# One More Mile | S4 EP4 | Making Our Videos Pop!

What are we doing today? Today we are at Raleigh Founded's new North Street location shooting some content for them. Raleigh Founded is both our landlord and they're one of our favorite clients. So getting to shoot content for them like this is a lot of fun.
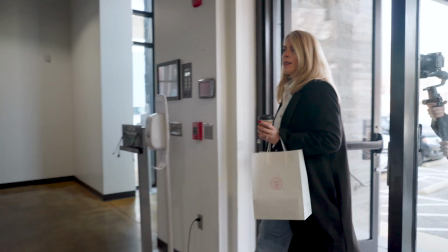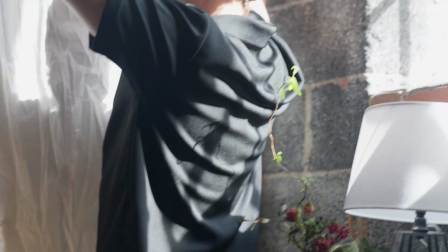(0:23)
Working, and then look at me to say it. We do a little practice. We can do that.
Suite and then more collaborative work in the co-working space.
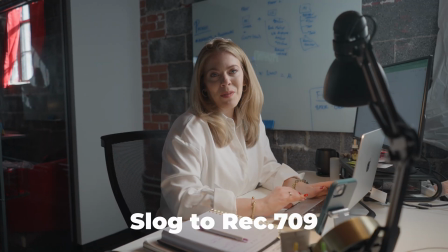(0:31) I usually do more heads down work in my office suite and then move to the co-working space for more collaborative work.
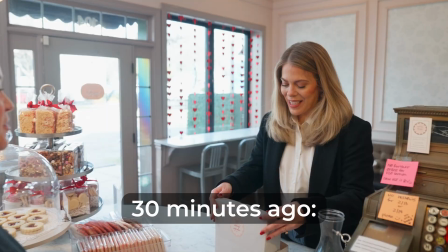(0:40)
Our actress of the day bought us cupcakes. Yeah. Thank you for the cupcakes.
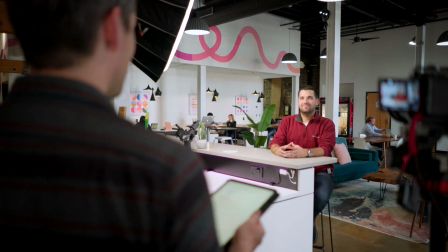(0:46) People working at different companies.
There's a question, how do you...
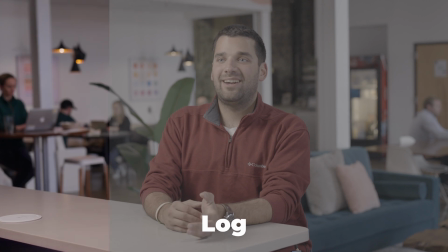(0:51) First day I officially started a company when we created our LLC is the first day that I got our office in Raleigh Founded.
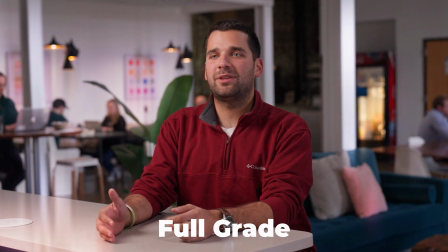(0:57) So we started here in this community and we grew with the community. So we tailored a lot of relationships.
And we are back. We had an amazing time with our friends at Raleigh Founded, and we've got maybe a ½ terabyte worth of footage that we're gonna sift through. I'm gonna give you guys a quick overview of what a normal color grading process looks like for us. Here on my screen is one of our interviewees, Sheffy.
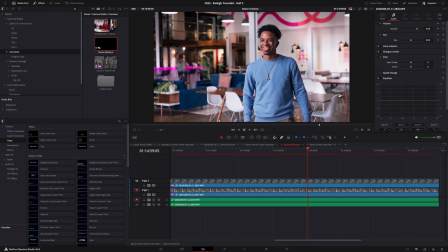(1:19)
He did an incredible job, and he looks amazing here with this beautiful backdrop at the Raleigh Founded location on North Street. If I make my display a little bit bigger, you can see this is our final product, but how did we get here?
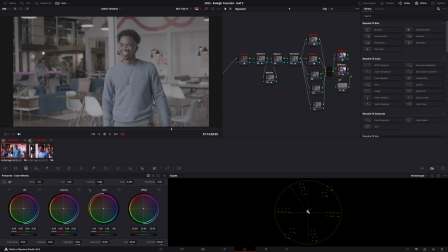(1:29)
If I turn off all of our color grade, you can see how washed out and not pretty this original shot looks. And this is actually intentional. We shoot in what's called log, which gives us more details in the highlights and the shadows, but it makes the image look really washed out. So there's a conversion process that needs to take place.
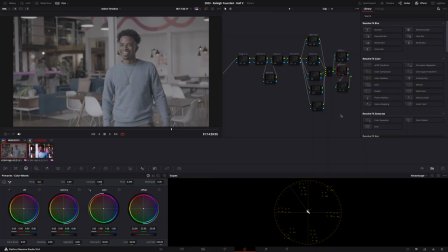(1:46)
So here inside of DaVinci Resolve, you can see that there's all these nodes, and each of these are kind of like a layer that's adjusting the color little by little. So if I walk you through each of these, I'll explain what's going on. First things first, we got to convert this washed out image to something more pleasing to the eye. So we're converting it from S-Log3 to Rec 709. But this image still looks a little meh.
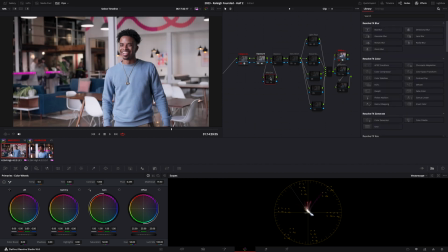(2:07)
It's a little dark, so we're going to brighten it up with some exposure. Then we're going to add a little bit of detail on his face.
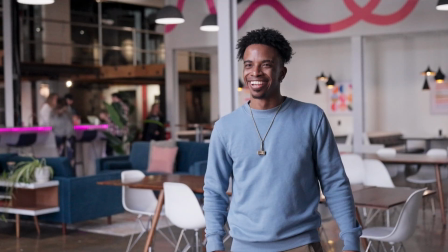(2:14)
It's really subtle, but it's adding just a pop of contrast. Then we're gonna go over here to the balance. The balance of this shot was actually pretty good. But then if I turn on the saturation, you can see this image finally start to come to life.
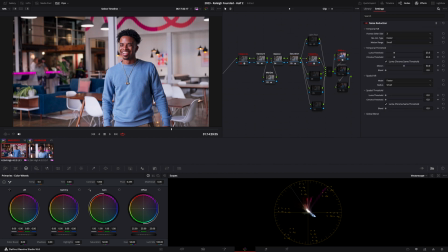(2:26)
Next, we're going to turn on some noise reduction. There's just a tiny bit of grain that I wanted to get rid of. And then here, this has been my new favorite thing to play with. This is light rays. And adding this just kind of gives it this ethereal glow to the entire image.
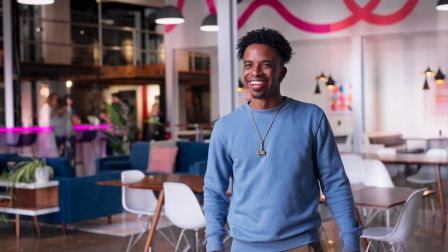(2:44)
And if you let your eye adjust for a sec, see how bright and vibrant it looks. And if I turn it off, it's like, ugh.
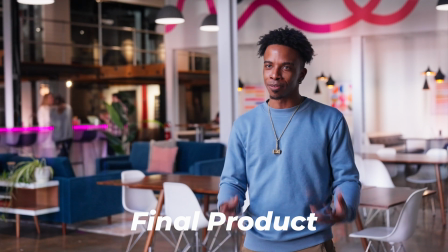(2:49)
So I'm gonna leave it on.
Great amenities, great location, great people.
It's got everything. Thanks for joining me for a behind the scenes look at everything. This has been One More Mile.